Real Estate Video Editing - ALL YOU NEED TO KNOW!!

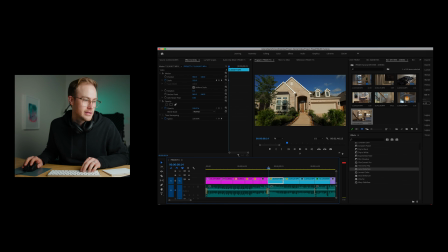(16:28)
For example, this shot, it was just like going side to side of the front of the house, and I made it start zoomed in at 102 and then it zooms out to 100. It just makes the clip a little bit more dynamic whenever you're watching it. So look, it goes like this.
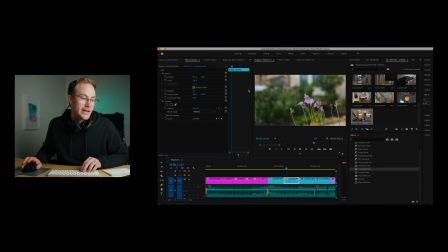(16:47)
That's it. It's little things. They all add up. And I also went in and I changed some of the clips to where they were reversed, to where it flows better with the shot that's before it.
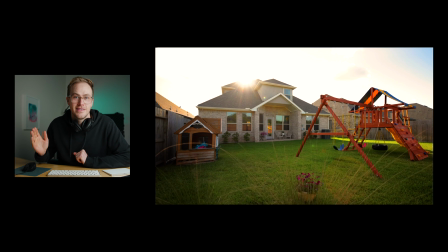(17:00)
So like if you got a shot that's going left to right, then you maybe want another shot that goes left to right.
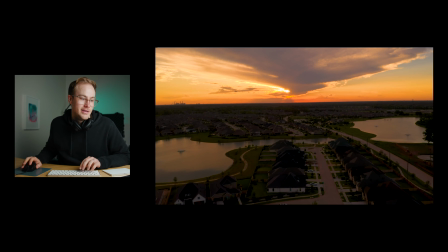(17:06)
So the movement is just smooth. You don't want to go left to right and then right to left, because it can just be hard to watch sometimes.
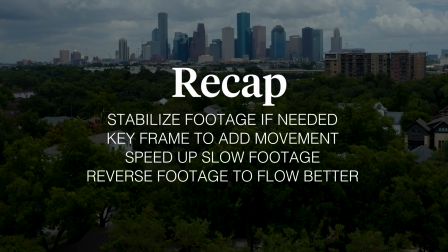In this phase, what I do is I like to kind of block out everything like mass production style. You color grade one thing and then you kind of copy it over and just tweak it a little bit to the other shots that are similar.
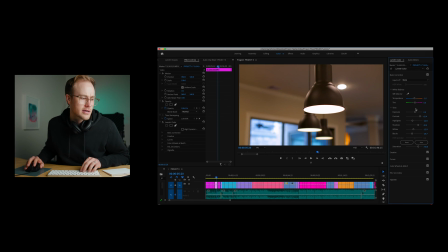(17:36)
Since most of these I didn't shoot in log, they don't really need a ton of color correcting. I shot this on Canon's neutral color profile.
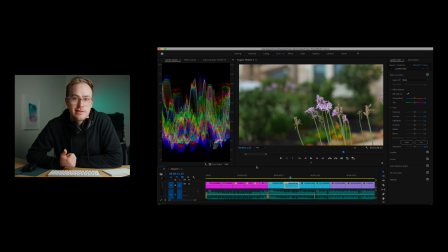(17:44)
So basically here you just want to nail down the contrast and the color temperature and tint for this type of stuff. Obviously if it's some cinematic video, you might want to stylize it a little bit more, but for this type of project, it's really just about showing what's there, maybe making it look a little bit more like exciting or magical than it really is. But you don't want to get too unrealistic with this type of a project.
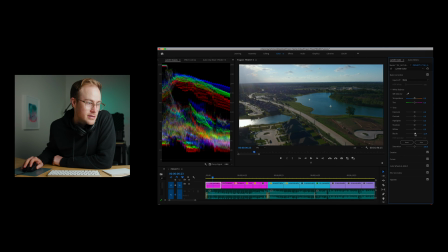(18:09)
So basically I just go black and I make that go down. Then I'll add some contrast. I want to keep most of the shadow detail.
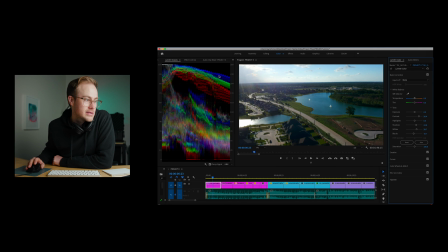(18:22)
So I'm going to do my whites also up to about 100. You can see up here, you just want it to be like the full range pretty much. You want it to look natural, so if I go this far, the sky kind of gets orange looking, so that's not how we want it. I shot it pretty close to how I wanted it. You want it to look natural, you don't want it to be too orange or blue, and you want it to be pretty bright. People don't want a dark house.
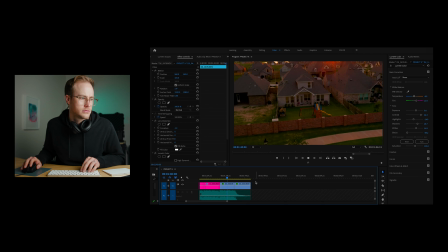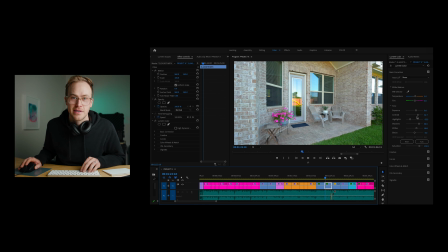(19:01)
It's always exciting when you get close to the end. Okay, we're going to select our out point for the timeline, end point. I usually go through and just watch it, make sure everything looks good and I didn't miss anything. Now we've got it on the timeline, we've got it color graded, we've got our music all set, and now we're going to export it.
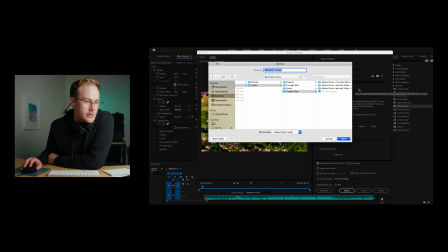(19:24)
So for exporting, I'm going to go custom, we're going to call it Project X, make sure it's video, audio.
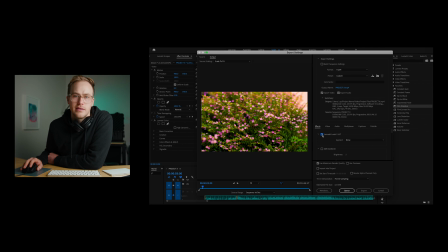(19:33)
I have this gamma LUT thing that I put on it. It makes it export with a little bit richer colors, which is nice. Okay, so we're going to go 4K export. It's on the EOS R. If you do that, it looks nicer.
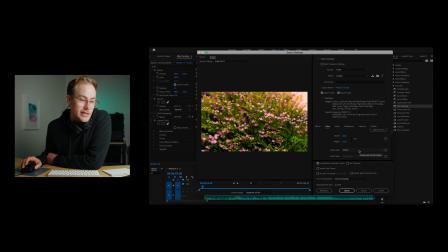(19:48)
You make sure your frame rate's still 23.976 or 23.8. whatever you want to call it. And maximum depth, click that. And for this type of stuff, you could do a lot higher, but I put it at 40 and 50.
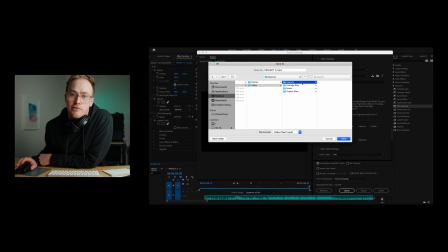(20:05)
We're gonna select our destination. So we're gonna go into our folder, we're gonna go export and click boom.
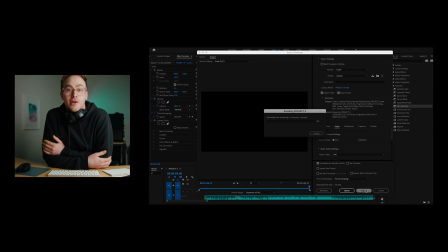(20:13)
And then we're done.
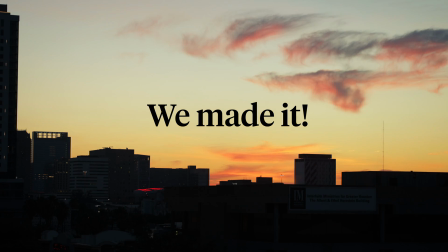The only thing after this is we're going to go back and make sure you rewatch your video, and if you warp stabilize anything, there's not like a little code popping up that it didn't stabilize. I don't know why that's a thing, but you know, you don't want to send off a finished project to a client like that.